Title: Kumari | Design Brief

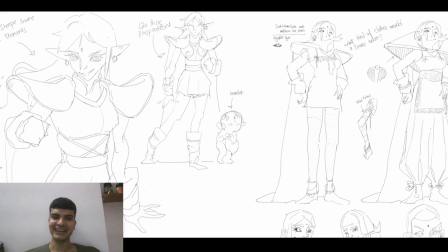[4:05]
I am still borrowing some things from the previous design, like her I don't know what the wrist pads or something. But yeah, the shoulder pads are still there. The wrist things are still there, but the design is still not working out.
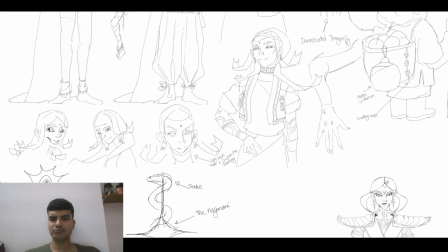[4:21]
So yeah, I just explore more what she can look like.
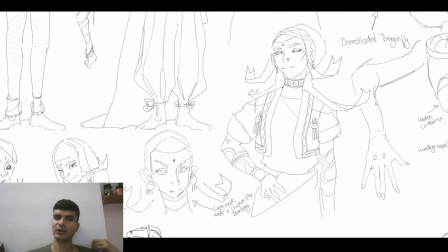[4:27]
I think this is from northern India, the mountainous part, and this looks cool, this looks good, but still not there yet. She just I don't know, she's just not clicking right now with all of these designs.
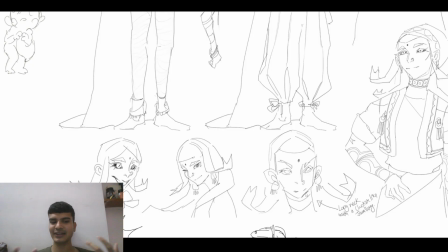[4:42]
I even try to experiment with her face and stuff like that. I was thinking of she can have these two bangs almost, or ponytails. I'm not sure what, I think these are called bangs, or what else? Hair strands basically.
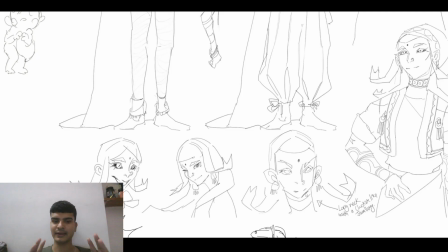[4:56]
So they are folded like a ribbon, and they will basically act like two snakes on her hair basically. So they would communicate, and they would just like stay like that, always moving around and having that the in this position.
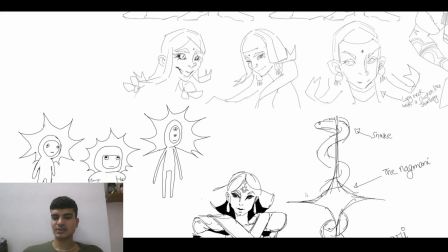[5:15]
But yeah, idea just didn't stick around, and I had to like move past that.
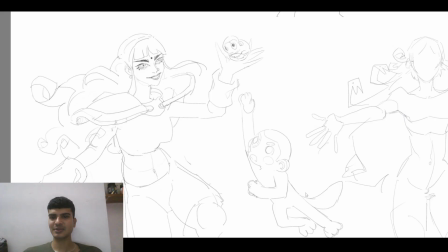[5:21]
And I was experimenting with her like this, but she looks too mature, not really my type.
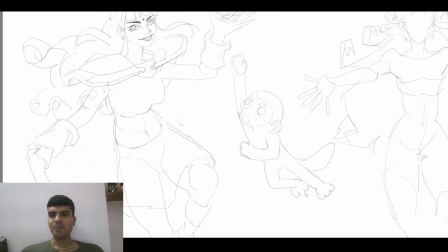[5:28]
She's teasing or capturing Manduk here. But yeah, this wasn't it.
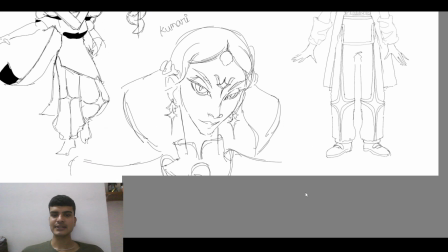[5:35]
Then I just like then I did this design, which is actually quite good.
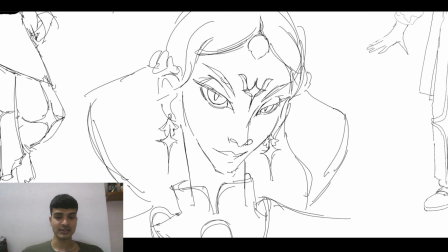[5:44]
I'm like, I do like this design. This is pretty close to what I was imagining. What I like here is her attitude, her personality, her presence here. She looks powerful. She looks like a villainess. She has that presence, and that's what I was aiming for.
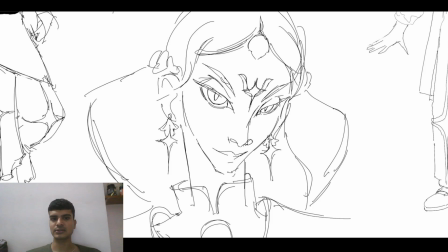[6:01]
So this is good, and she has that Indian vibe here as well, right? So because of the nose ring and the thing on her forehead, um, this is borrowing a lot of design elements that I wanted.
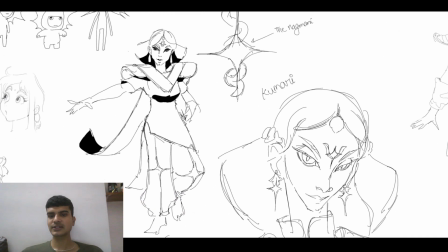[6:18]
So I expanded on her design. Also, one of the things that I did is now her dress is inspired from Indian
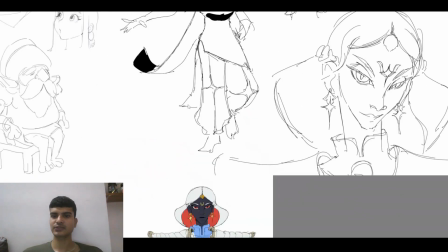[6:26]
government school dress that's for girls, which is this like
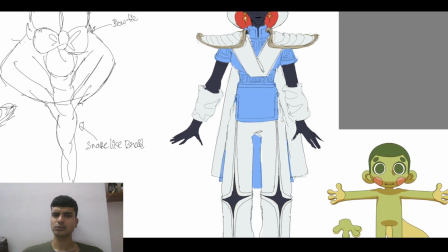[6:32]
this blue, I don't know, this kurti thing, and the white colors
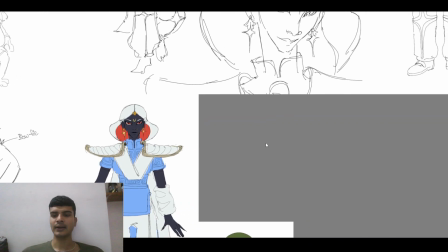[6:39]
pant, and this is very iconic and very, you know um, it
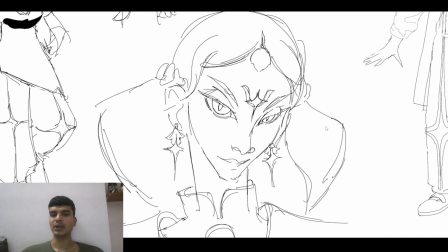[6:49]
invokes Indianness immediately when you see that dress.
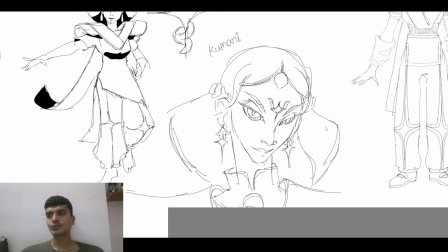[6:52]
So um, I wanted to use that design as a main clothing for her,
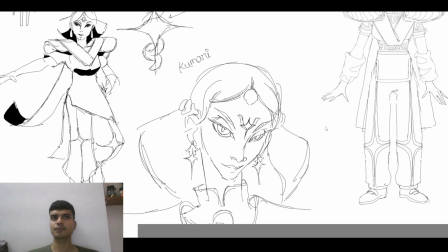[6:59]
but of course I can't use the cloth as it is, because then it would be too plain and she wouldn't stand out as a super villainess, which is very important. So main inspiration for me in terms of design of characters and um,
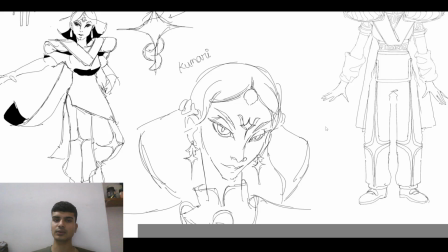[7:17]
what the character should look like is basically Power Rangers and you know uh, action mask and stuff like that, Kamen Rider and stuff like that. So I want because that's what the story is going to be like, right?
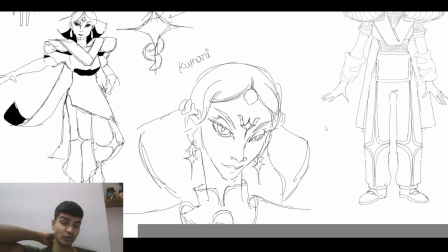[7:35]
So I do want to borrow that visual language as well, but make it Indian. She should, when somebody looks at her, she should look Indian. That's the main objective.
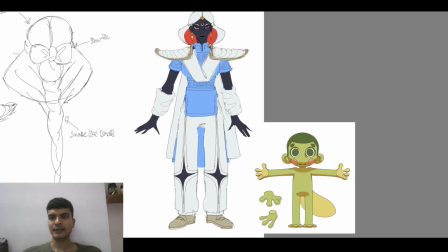[7:48]
So based on those things, I did this design.
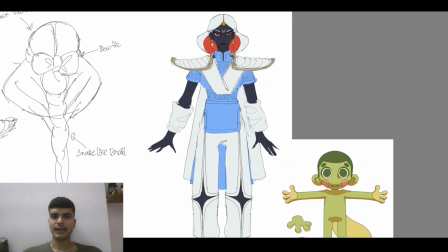[7:54]
She looks fine. It's all right. I'm not really happy with the design, but yeah, this was the one of the attempts, and yeah,
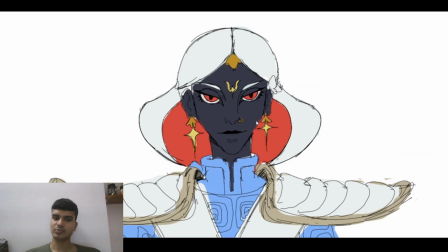[8:02]
I want her to have a really dark skin, which is representative of the snakes and stuff like that. So she will have a dark skin, red eyes, and white hairs and stuff like that.
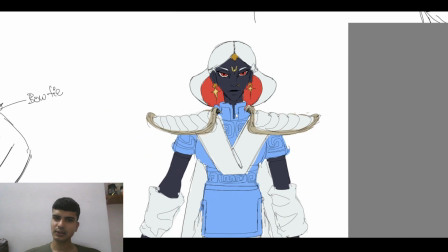[8:14]
I think color palette, I'm there happy with it. It's not done, but like yeah, this is good.
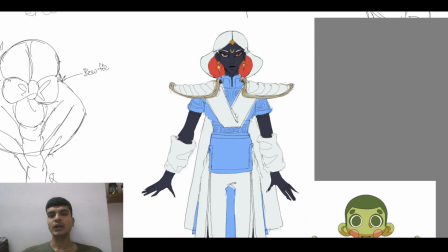[8:21]
It might change, but yeah. Also, one of the things that I wanted to do is
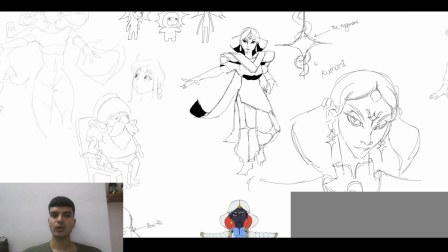[8:28]
have a um, iconography for representing these people, and that's this.
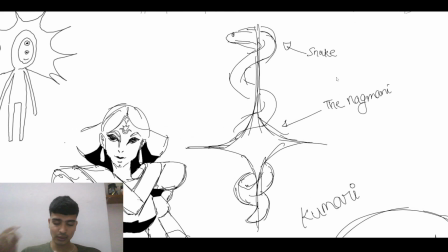[8:37]
So in this entire story, Kumari is chasing Nagmani. She's looking for Nagmani. So this is what this star is. This is the Nagmani, and of course the snake represents the her clan, the snake clan.
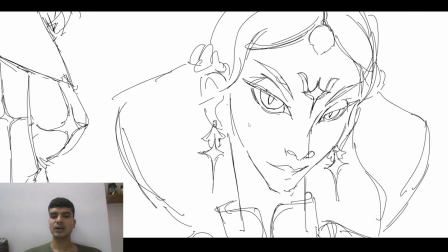[8:53]
So I've tried to reuse that iconography all over her design, and then eventually I'm going to expand it to the world design and the costume design and other character design from this specific group.
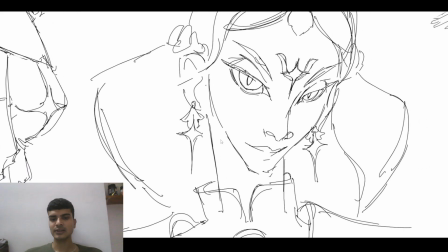[9:08]
So yeah, you can see there's that iconography
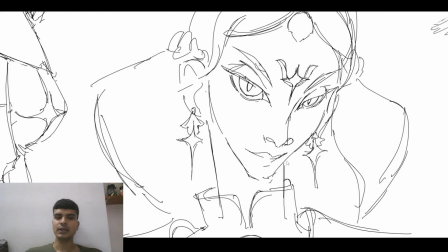[9:16]
in her earrings, in her mark on her forehead,
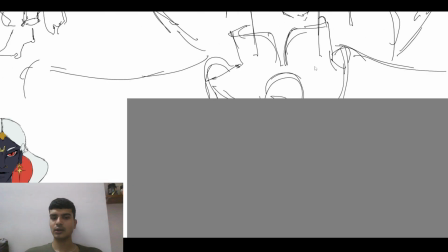[9:22]
and if we come here, we can even see it on her pants.
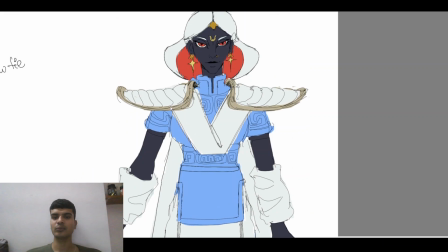[9:27]
Like I've tried to put it everywhere I can without it being too annoying.
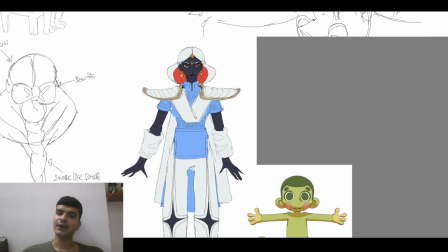[9:33]
But yeah, that's the kind of iconography I'm trying to bring in.
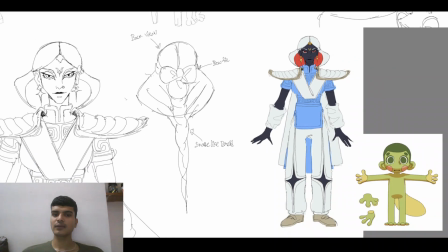[9:39]
And yeah, this was the idea from back view. Like she will look like a snake from back.
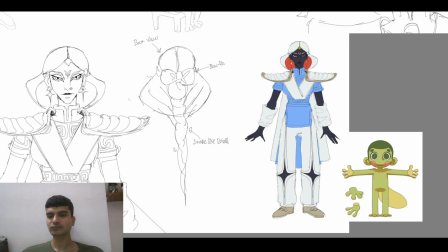[9:46]
She will have a long braided she will have long braided hairs, and like The hairs will mask her face to make it look like a snake, a hooded snake from behind.
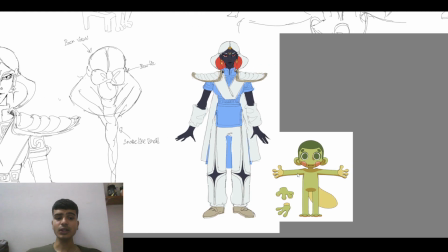[9:59]
And this is the comparison of Manduk and Kumari in terms of heights.
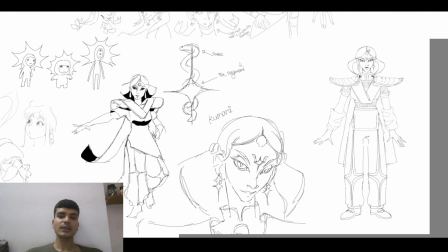[10:06]
Um, so yeah, this is where it is right now.
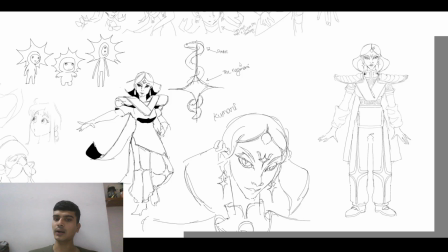[10:10]
I do have like more clarity on what I want Kumari to look like. So I've been sketching a lot. I've been trying to get more designs out. You can see in my sketchbook. I think.
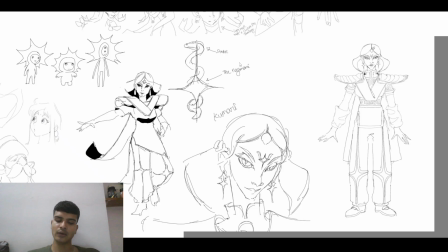[10:26]
So yeah, I do have a better understanding of what her character design should look like. If in a sentence I have to tell you what Kumari is, she's a badass villainess. She's very cool.
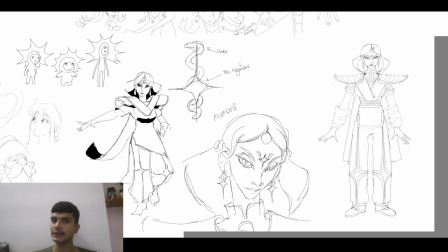[10:45]
She's very confident. And her design needs to show that show that. So that's what I'm working on right now, and yeah, I'll share my design processes more. I'll share more updates as I work on more of the designs. Thank you.